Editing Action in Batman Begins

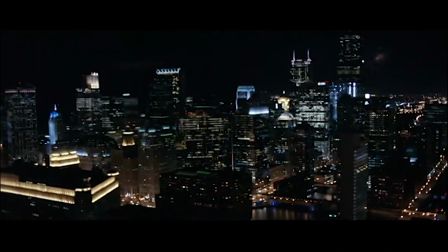0s
The Dark Knight trilogy, directed by Christopher Nolan, has been lauded for its depiction of the famous comic book superhero, Batman.
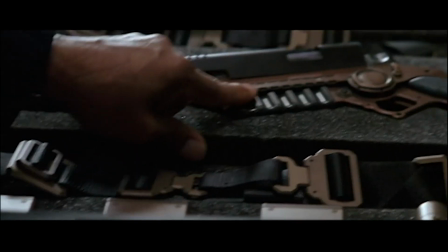6s
Nolan's realistic and grounded vision for the character was widely embraced, but one facet of his movies that was quite polarizing was his depiction of action scenes.
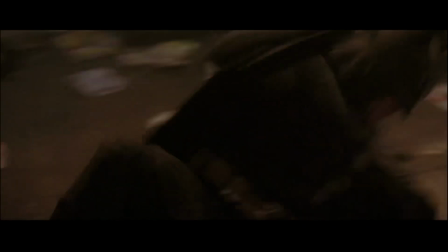13s
What we're going to explore is how and why Christopher Nolan decided to edit action scenes the way he did in his Dark Knight trilogy,
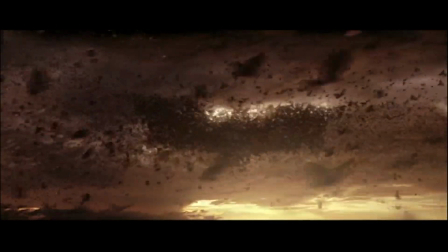20s
specifically the first movie, Batman Begins.
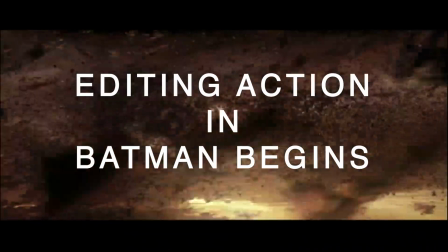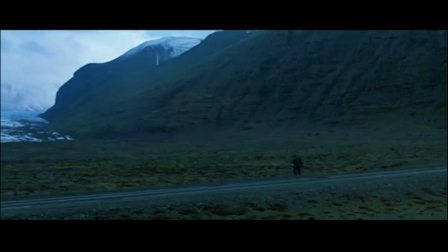30s
Batman Begins was largely a character exploration, diving deep into the motivations of why someone like Bruce Wayne would become the crime-fighting superhero Batman,
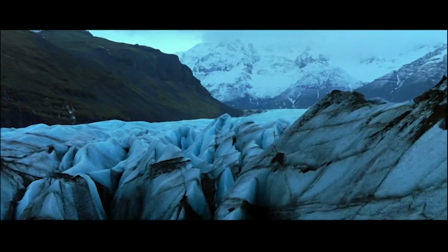38s
and the emotional struggles he had to overcome through the course of the film. We will first consider the scene near the beginning of the movie, where Bruce trains with Ra's al Ghul on the ice field. The first thing we notice, in stark contrast with some of the other action scenes we'll explore, is how well lit the scene is.
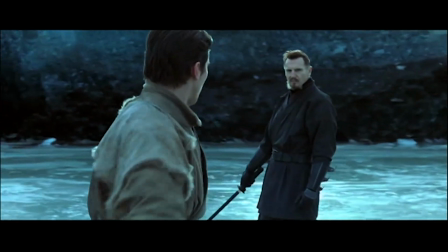53s
They are training in broad daylight, making everything very clear and apparent to the viewer.
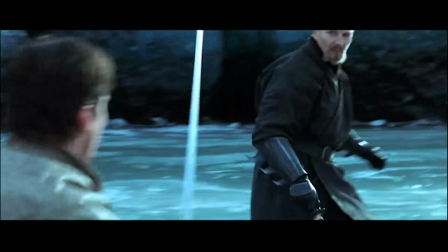57s
Nolan also includes a plentiful amount of wide shots, giving the audience a clear view of what is happening in the scene.
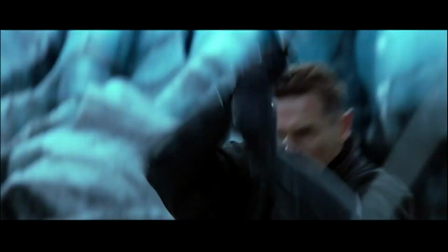62s
This scene is actually quite fluid. There are minimal cuts between hits, and every strike and block is clearly visible.
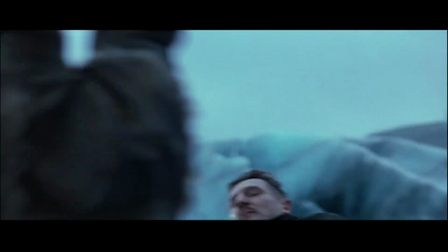69s
The music plays a prominent part in this scene as well, acting as a sort of guide for the emotions at play.
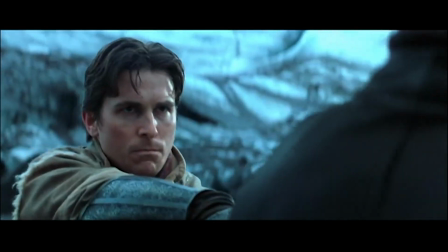74s
It initially takes a back seat as the characters talk, but once Ra's al Ghul mentions Bruce's father, "It was your father's,"
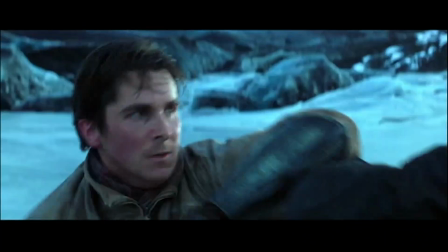84s
we begin to see Bruce's emotions and anger seep through, and the music begins to fill the scene and dominate the soundscape.
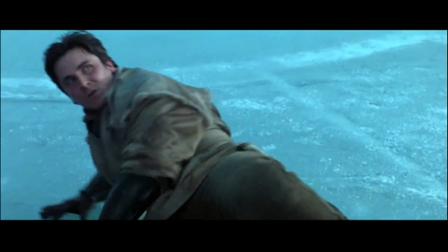90s
Nolan does this to show that this isn't just a normal training montage, it's an emotional exploration of Bruce as he tries to find his path.
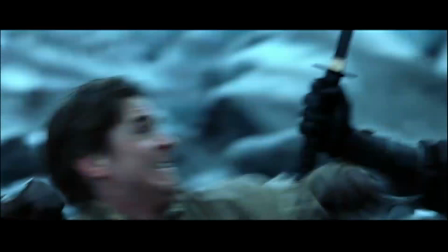97s
With this choice of shots and cuts, we can clearly see that Bruce is the pupil and Ra's is the master.
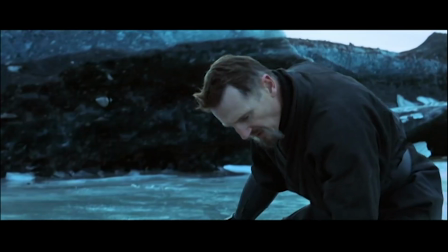103s
Nolan's editing makes it immediately apparent to the viewer that Bruce isn't Batman yet. He's just a man in training, and he's slow and imprecise.
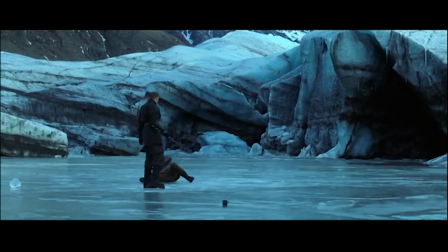110s
If you notice carefully, anytime there's even a semblance of rapid cuts between hits, it is always Ra's al Ghul who's attacking. All of Bruce's moves are edited much slower and more relaxed.
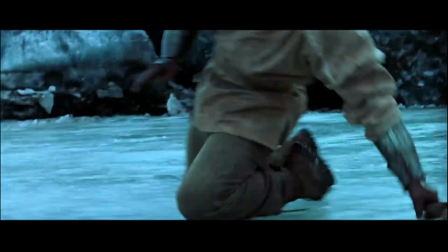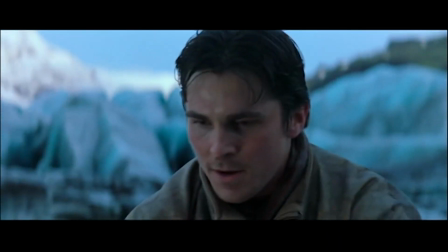125s
Nolan edited this scene for one purpose, to show that Bruce, while talented, "You haven't beaten me.
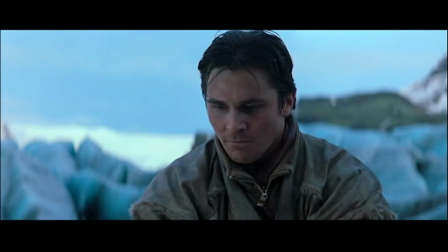131s You have sacrificed sure footing for a killing stroke," is still just a man.
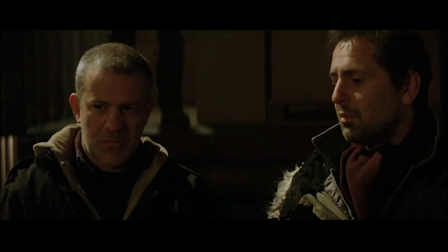140s
And then we have this scene, the introduction of the Batman. Immediately, we notice a stark shift in tone. It's dark and silent, befitting for the character. The first time we see the Batman on screen is when he pulls away a thug unloading from the truck.
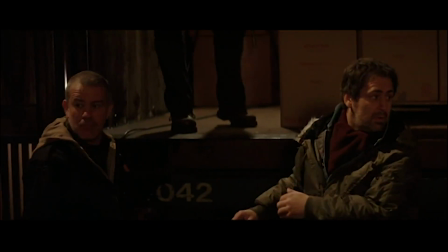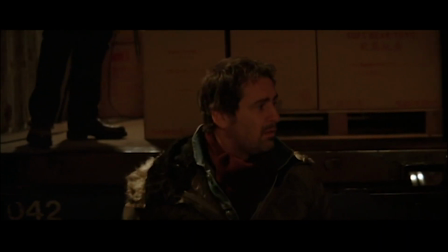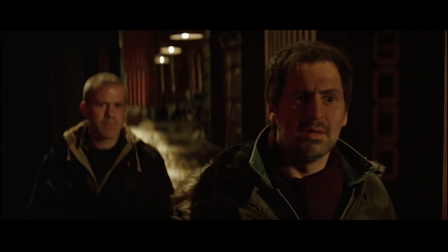165s
We then notice another stark contrast from the first action set piece, the music, or more precisely, the lack thereof.
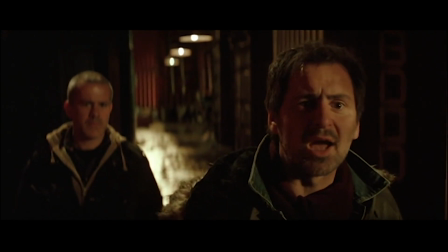172s Nice.
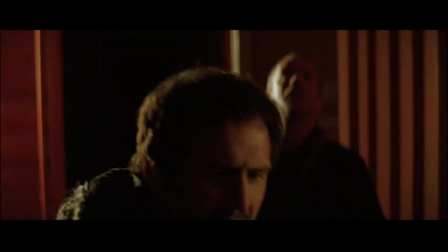176s
When we do get some soundscape, it's always in short, loud bursts, followed by a tease of the character's main soundtrack, almost resembling the flapping of a bat's wings.
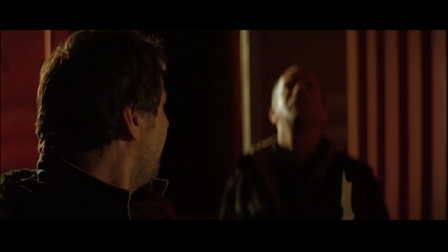185s What?
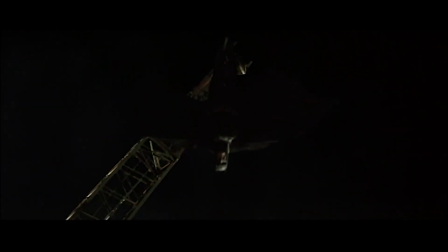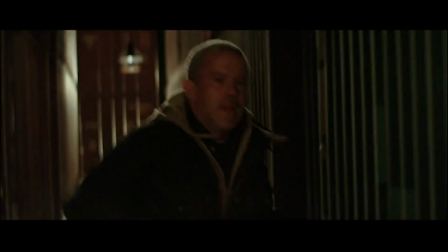191s
The way this scene is edited almost feels like a horror movie, filled with eerie silence and large bursts of sound to initiate what some may call jump scares.
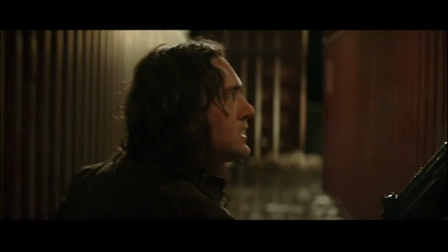199s
And Nolan does this purposefully, to immerse the viewer in the scene with the other criminals, terrified by what's happening.
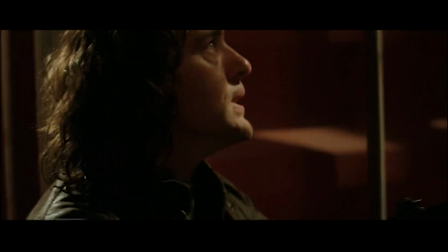205s
Because Bruce is no longer just a man, he's a creature to the criminals. He's the Batman.
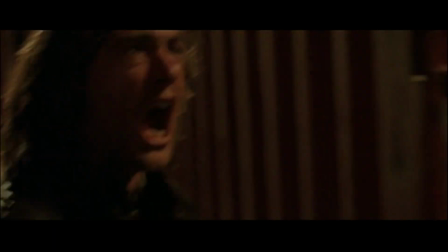210s Where are you? "Here."
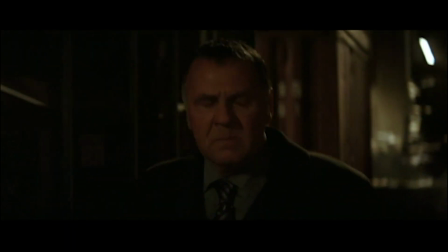218s
Once we finally see Batman engage with the criminals, the action itself is again edited very differently from the training scene.
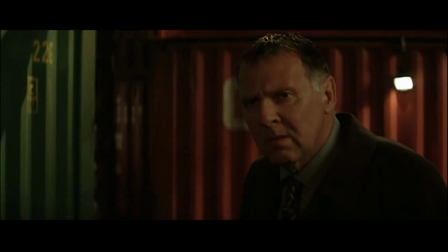223s
It's cut quickly and jarringly. Even the sound effects are jarring and abrupt.
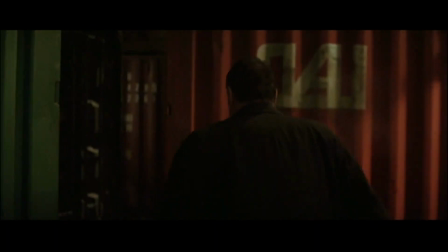228s
We can barely see Batman move, yet we hear the criminals screaming in pain.
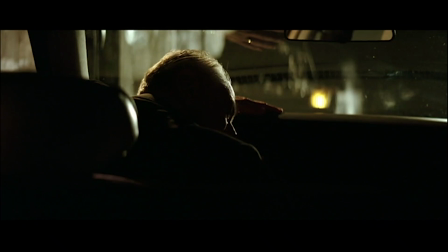233s
The action is edited to convey how quick and precise Batman is compared to the other criminals.
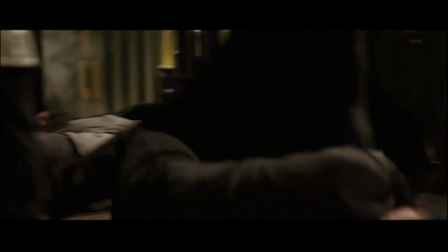238s
The following is a frame-by-frame view of what we're shown.
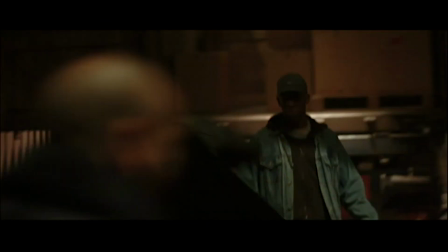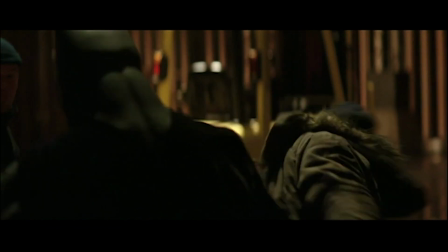247s
Even then, it is hard to see Batman's movements.
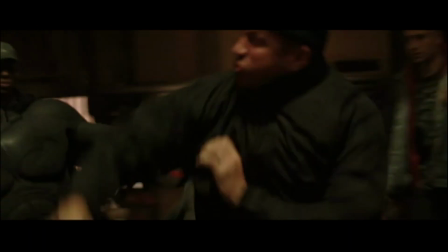249s
Nolan does this to show that this isn't a man in a costume. It's a force of nature.
How are you?
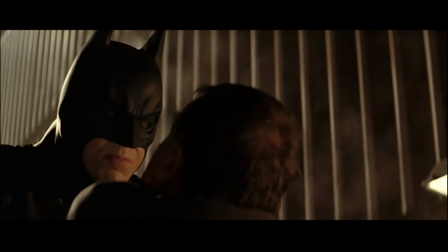260s "I'm Batman."
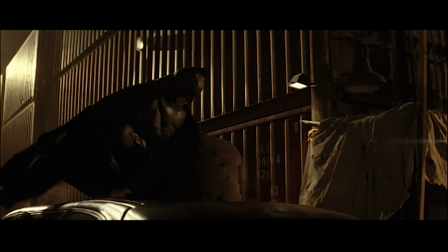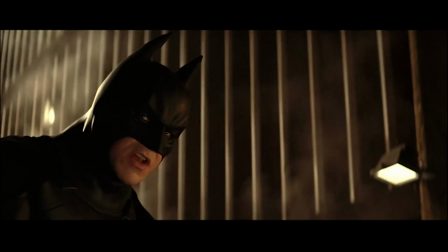268s "Nice coat."
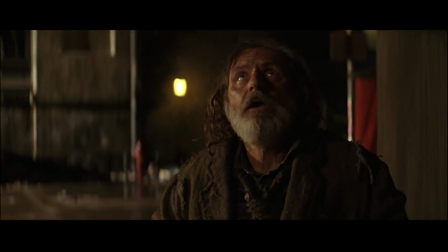272s Thanks.
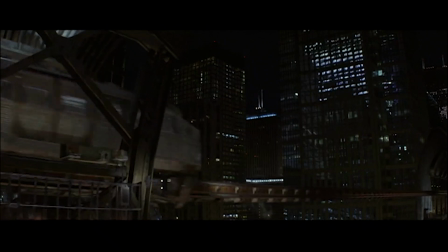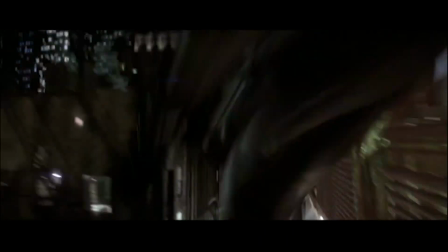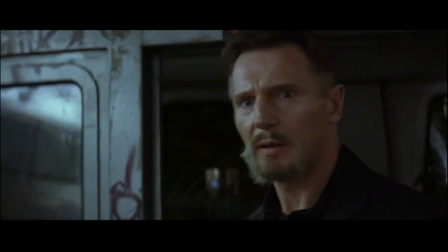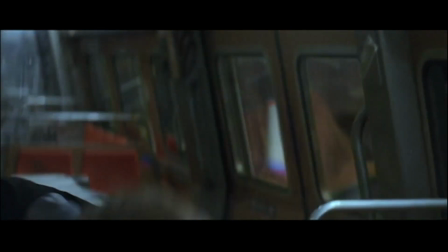289s
Now, let's consider the final battle between Batman and Ra's al Ghul. This again takes place in the dark.
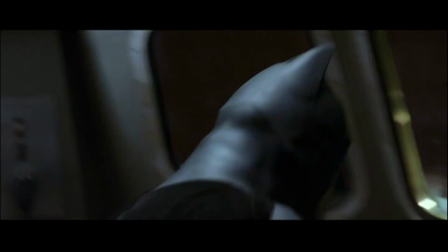295s
However, the actual fight scene takes place in a lit subway car. One could just say it's a matter of circumstance, but this could also be purposeful to ensure that the viewer can clearly see the fight. At this point in the story, Batman and Ra's al Ghul are equal in terms of their prowess, and Nolan edits the scene to show that.
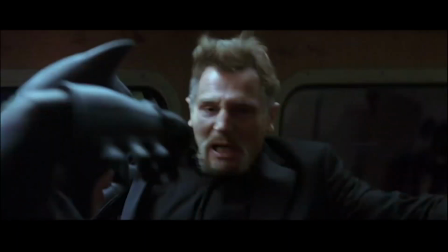310s
Now, both characters' movements are edited quickly to highlight the speed and precision of both fighters.
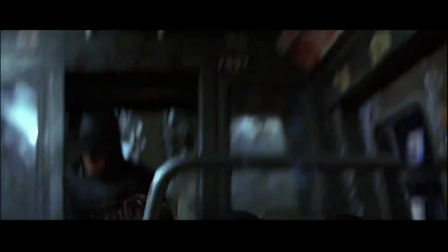315s
The fight is blow for blow, kick for kick, with very little breathing room in between shots.
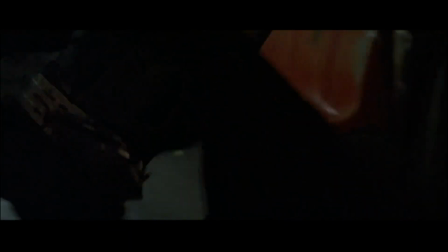320s
Even the soundscape is cluttered with hits and blocks. Nolan does this to depict how intense and evenly matched both Batman and Ra's al Ghul are.
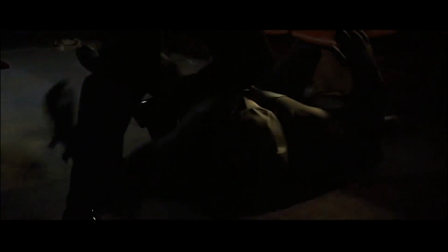329s
The music again acts as a guide for the scene, matching the intensity of the fight at hand.
Don't be afraid, Bruce.
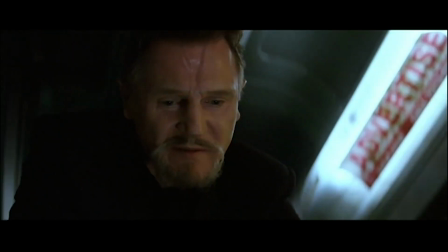336s You are just an ordinary.
Nolan isn't trying to depict Batman as a creature anymore. In this scene, Bruce is facing his old master.
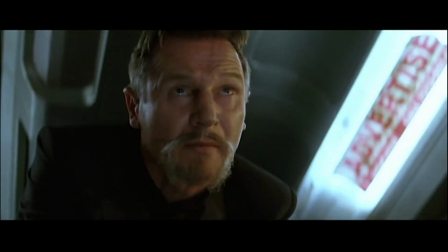342s
He has conquered his fears as Bruce Wayne, and is now fighting Ra's as Batman, the protector of Gotham.
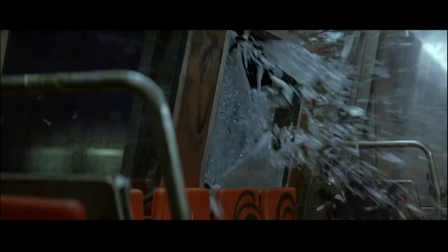349s
The movie itself was an emotional journey, and Nolan constructs this final action set piece to show the viewers that this journey has finally come to its climax.
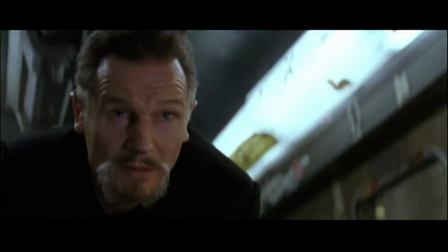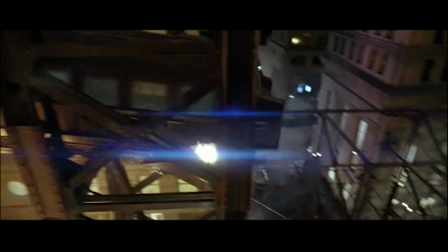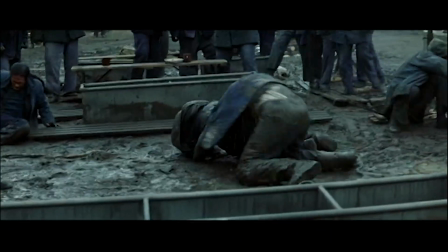367s
Christopher Nolan edits action scenes with a purpose to drive the story.
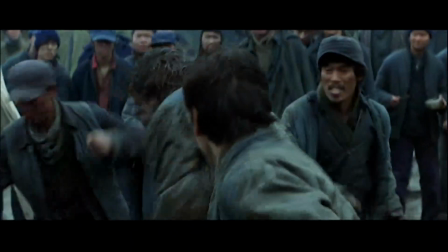370s
In Batman Begins, the way action scenes were edited changed drastically through the course of the film, reflecting Bruce Wayne's own emotional journey throughout the film.
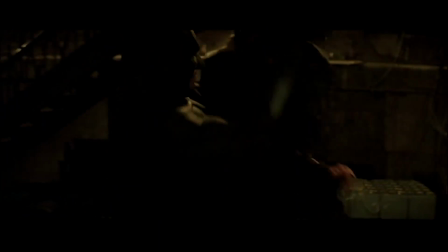378s
While many may have been irked by some of the stylistic choices in the action,
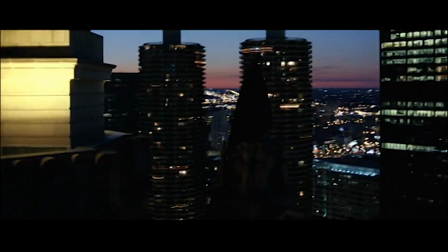382s
it is evident that these choices helped drive the movie as a whole and further strengthen the character exploration Nolan was trying to achieve.